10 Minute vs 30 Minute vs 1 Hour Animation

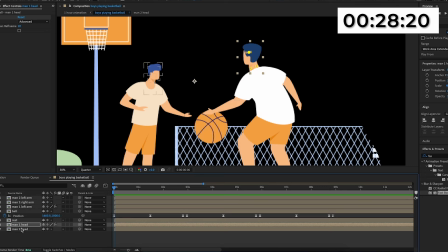[33:09]
So and then it doesn't just repeat what it did earlier. And now I'm going to animate the other guy's head, and I'll do quite a similar thing.
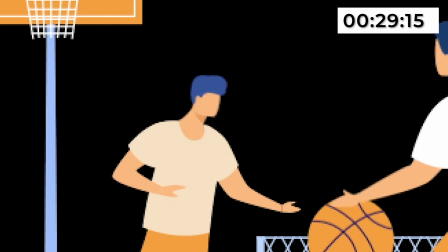[33:15]
And as you can see now, his head goes forward, then goes back, and then goes forward again.
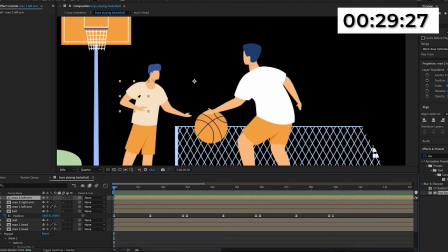[33:21]
And now I'm going to animate his arms. So I'm going to add points on his like shoulder, then on his elbow, and then on his arm.
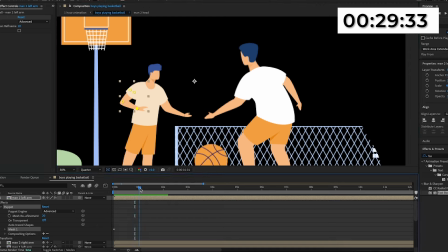[33:27]
And then I'll go forward a bit, and I'll just move his like actual like hand bit just a bit down.
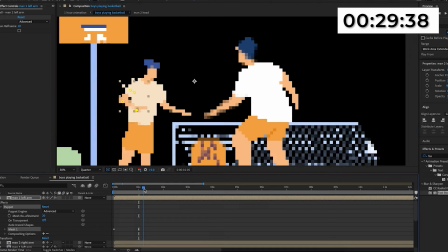[33:33]
And then I'll go forward again, and I'll copy the first keyframe. And then I'll keep pasting them.
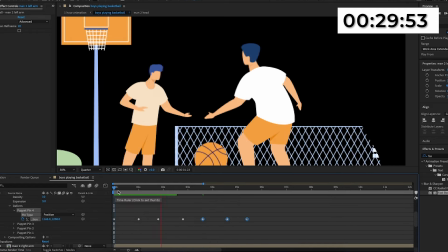[33:38]
So now it should go point A to point B, point A to point B. And then I'll do the same thing with the right arm as well.
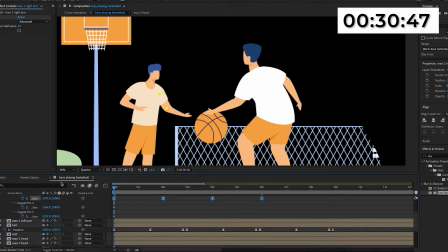[33:43]
So and then I'll actually make it so and then his right arm moves a bit as well. Now I'm going to go back into the actual like original composition and I'll actually make things look better.
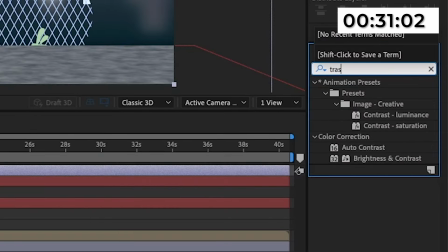[33:52]
So I'm going to create a new adjustment layer, and I'm going to search up transform like I've done like multiple times, and I'm going to add this onto the adjustment layer.
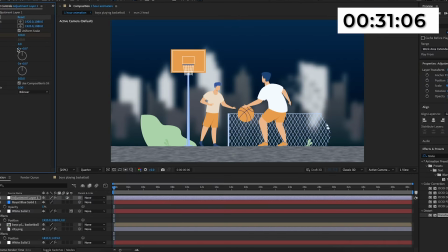[34:01]
I'll keyframe the scale at the start, then I'll go forward, and instead of just creating like the same scaling thing that I've done twice now, what I'm going to do is I'm going to make it so it doesn't scale in like the same way. It's just going to continuously like scale in at the same rate for like the whole thing.
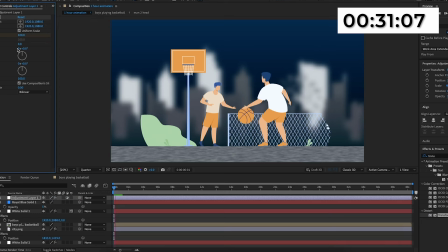[34:18]
So I'm trying to create that, you know, like camera moving, like slowly moving forward, like kind of effect that you see in films. So I'm going to go to the point where the animation would probably stop. So around 5 seconds in, and then I'm just going to scale the whole thing in. And if I play this back, as you can see, it will just slowly scale in. I'm not going to like animate the keyframes.
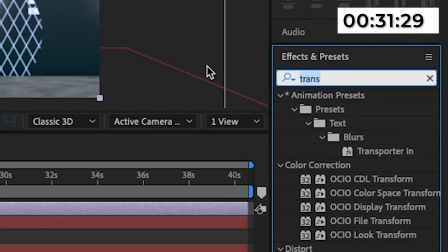[34:37]
It's just going to simply scale in like this. Then I'll add the posterized time effect onto this adjustment layer.
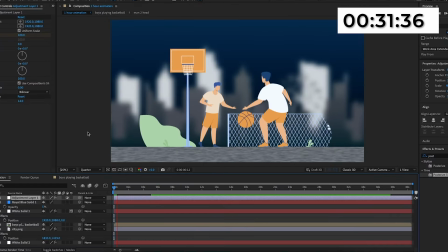[34:42]
I'll make the frame rate 14. And as you can see, now everything will have a slightly more glitchy, like kind of like low frame rate, kind of cool look.
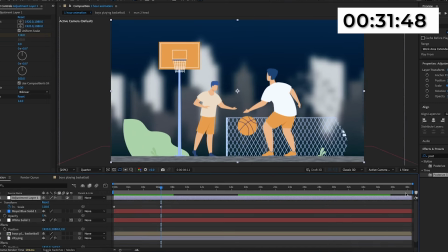[34:50]
And I'm also just going to move this slider to when the animation should end. And then I'm just going to trim comp to work area.
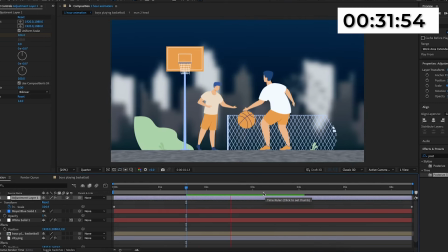[34:56]
So, and then it actually ends here. So, and then everything like it doesn't just keep going on forever.
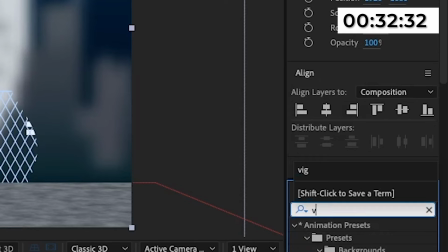[35:01]
And then I'm going to search up in the effects and presets vignette. And I'm going to add this onto the adjustment layer.
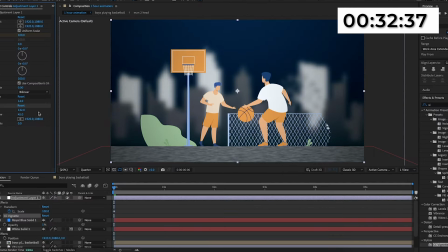[35:06]
And now I've just gone onto YouTube and I've tried to find a like a rain overlay. So this took a while, but I'm just going to import this into the timeline as well.
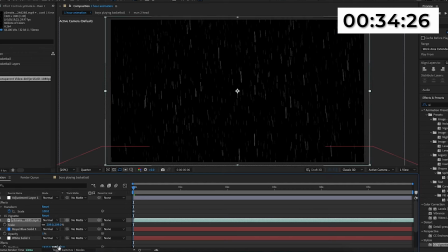[35:17]
And I'm going to scale it up so and then it fits the rest of the composition. And then I'll change the mode to screen.
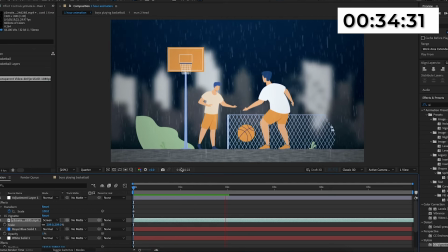[35:22]
And now it has this like rain like overlay. And I think this makes it look really cool.
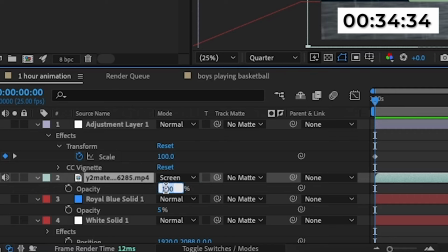[35:27]
I'll change the opacity of this overlay to 70%. And this is what we've got now.
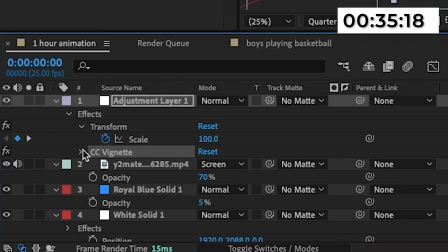[35:32]
And now what I'm actually going to do is I'm going to animate this vignette effect. So I'm going to go to the CC vignette thing here, and I'm going to keyframe the amount at the start at 0%.
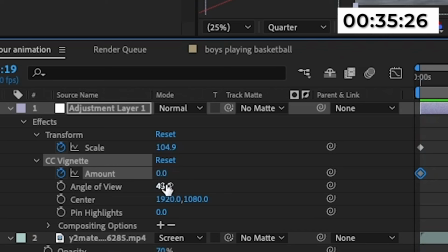[35:41]
Then I'm going to go forward by around a couple seconds, and I'll change the amount to 120.
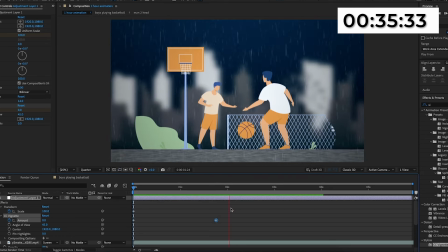[35:46]
So now if I play this back, it should slowly get darker and darker. I shall increase it to more like 200.
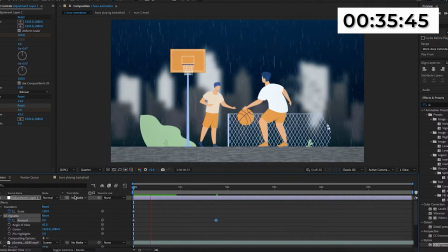[35:53]
And as you can see, it gets a lot darker. It makes it look more like intense. Then I'm going to highlight these keyframes. I'll press F9 and I'll go into the graph editor.
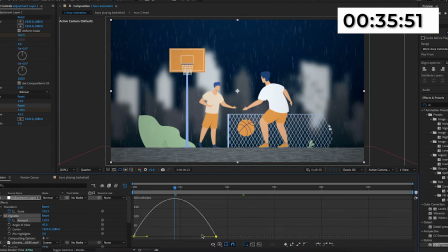[36:00]
And I'll create a steep peak in the middle. And now there's going to be a lot more drastic darkness.
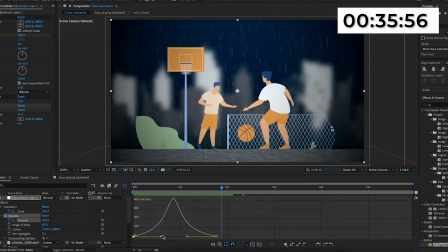[36:05]
So as you can see, now it gets really dark. It's almost like setting a scene, like there's going to be like a battle going down.
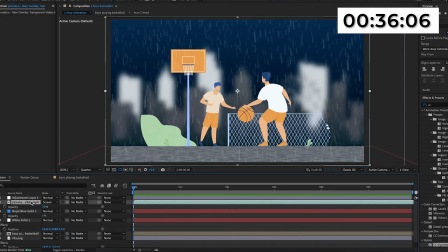[36:10]
And I'll even animate the rain as well to make it look even more dramatic. So I'll keyframe the opacity of the rain at the start. Then I'm going to go forward by around basically until the vignette stops like getting darker.
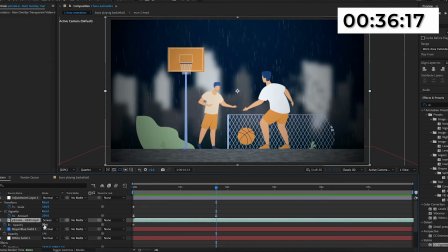[36:24]
And then I'll add another opacity keyframe. And then I'll go back to the start and I'll change the first one to 30%.
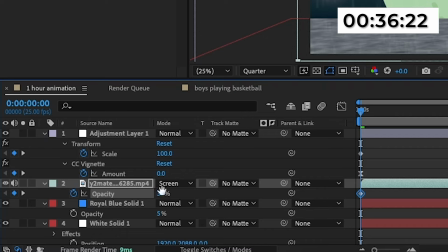[36:30]
So now it goes from 30% to 70%.
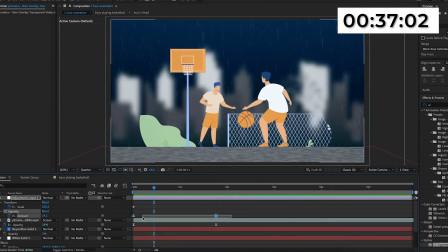[36:37]
And actually, I'm going to adjust the graph for the vignette. So and then it gets a lot darker, like faster.
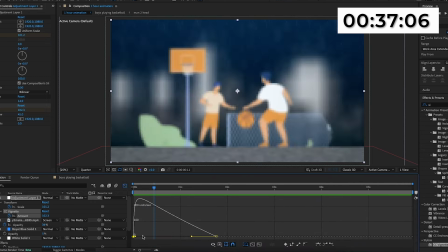[36:43]
So now it gets darker straight away.
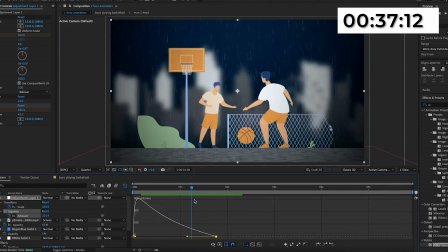[36:46]
And I've just realized that like the actual players are playing in slow-mo, but the actual rain isn't moving in slow-mo.
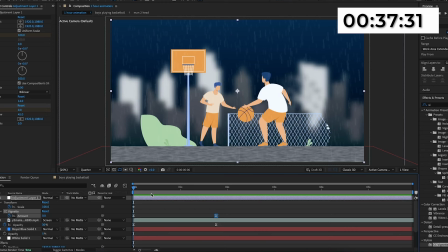[36:53]
So I'll make the rain slow-mo as well. So I'll right click onto the like rain overlay and I'll go to time, then time stretch, and I'll change the stretch factor to 300.
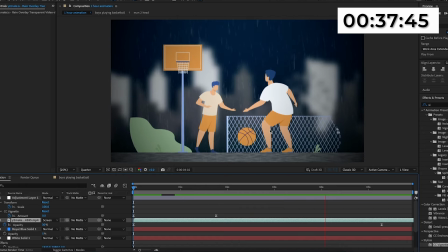[37:03]
I'll see how that looks. That does look really slow actually, so I'll change that actually. So I'll go to time, then time stretch, and I'll just make it 200.
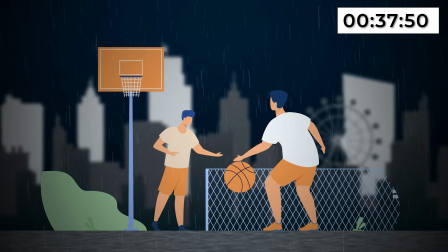[37:11]
And now I've done that, this is the 1 hour animation done in 37 minutes and 50 seconds.